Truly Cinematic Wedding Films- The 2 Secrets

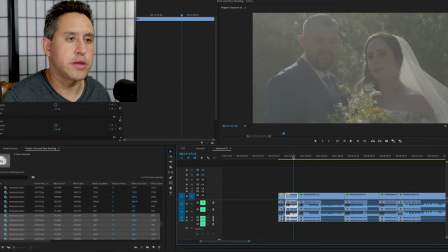7:50 but sometimes I do miss the cannons to be honest with you but when I get teary-eyed and I
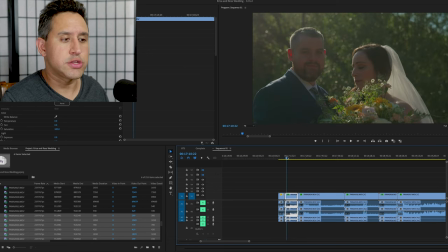7:55 miss it I just I carry tissues so I take out the tissues so
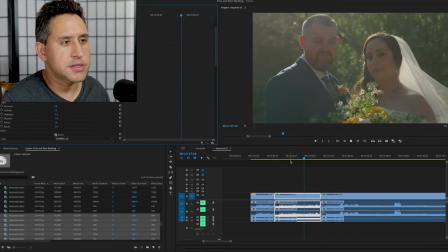8:00 if it feels a little underexposed just again it's 10-bit it's Panasonic we have enough noise to deal with to play with
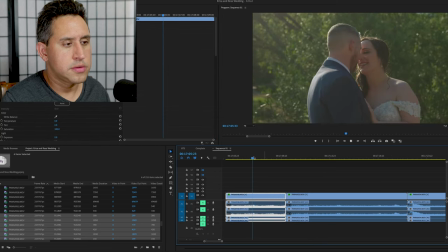backlight that's what makes it cinematic lights come in from the back or shoot into the light
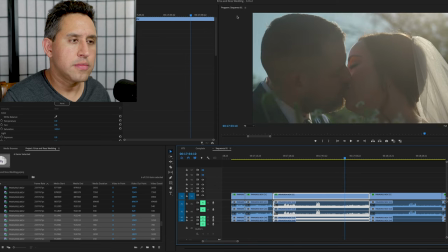8:19 use the filters try to get that um light dark light dark type of look to the
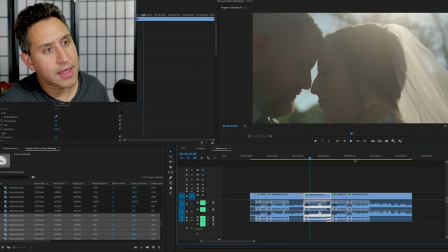8:26 picture that's going to make it more look more pleasing more cinematic get the movements that are intentional if they're not
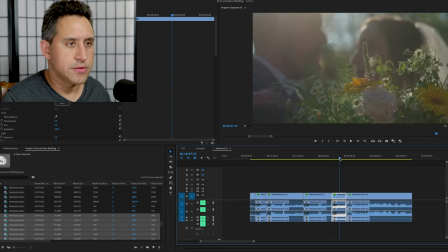8:33 intentional then i probably won't use it that's
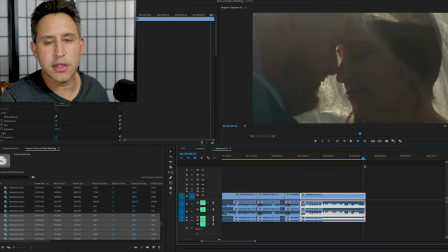8:39 why gimbals i think sometimes don't work anymore because it's just a constant in out go around it's predictable and it's overdone
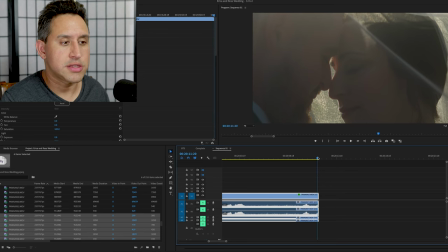8:46 they're not natural cinematic gimbal shots or movement shots so that's
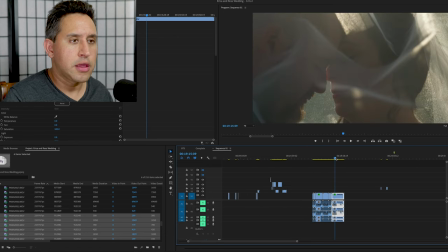8:53 what i would recommend to get your shots more cinematic get cinematic lighting get
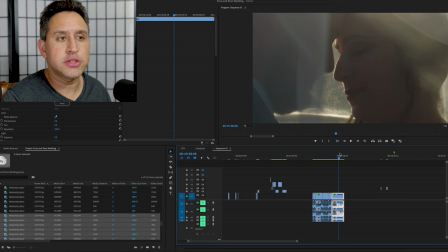9:00 a cinematic filter to unsharpen to bloom the highlights a little bit do those two things to get your shots more cinematic
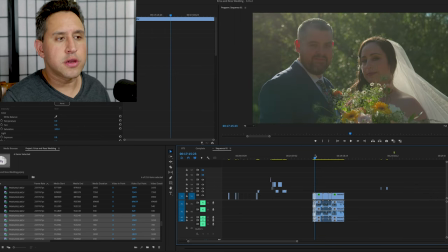9:09 do those two things your next wedding just aim for those two things use a filter even if you don't like moments find a different filter to use there's other diffusion companies out
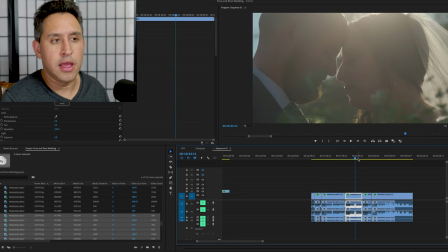9:17 there doesn't have to be this or black promise you can use glimmer glass that works as well that's different but it works as well you can use a
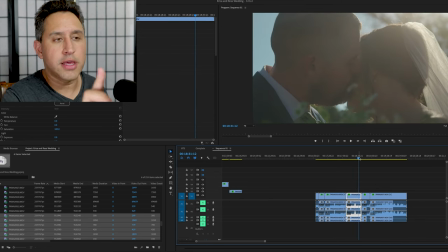9:24 filter and use utilize lighting by learning lighting by looking at lighting by observing lighting and it's if you're shooting at night or it's a cloudy
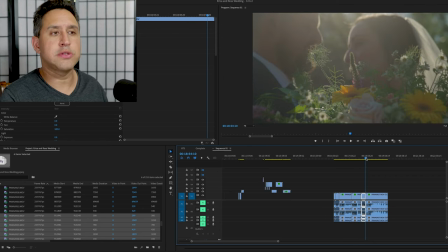9:32 day then you do have to bring lighting hire someone to be your lighting person to light from the the back or light into the lens or light from the side to get those patterns.
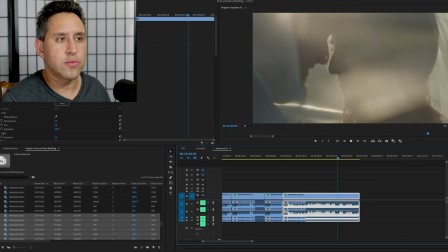9:43 Because even if we didn't have the sun here, we'd find lighting some way or another.
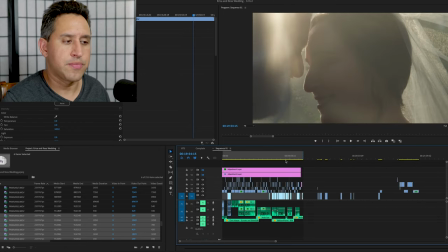9:48 Because obviously not all weddings are shot during a sunny day. This was Professor Wedding.
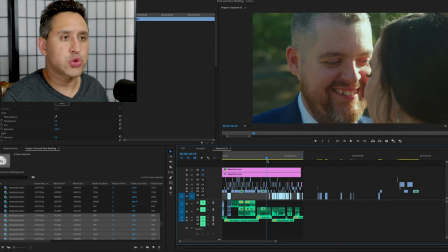9:55 Thanks for watching. These were my tips on how to get actual cinematic looking shot for your next wedding.
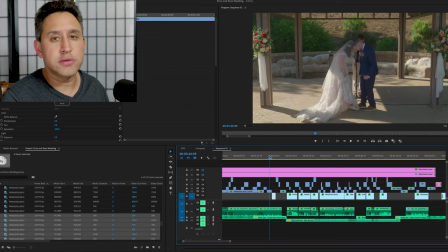10:04 Subscribe, like, do all that good stuff to get more videos because we're trying to make that $7 a month on YouTube.
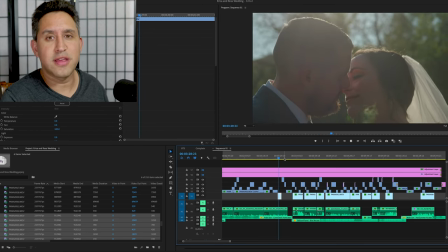10:11 That's our goal. Thanks for watching, guys.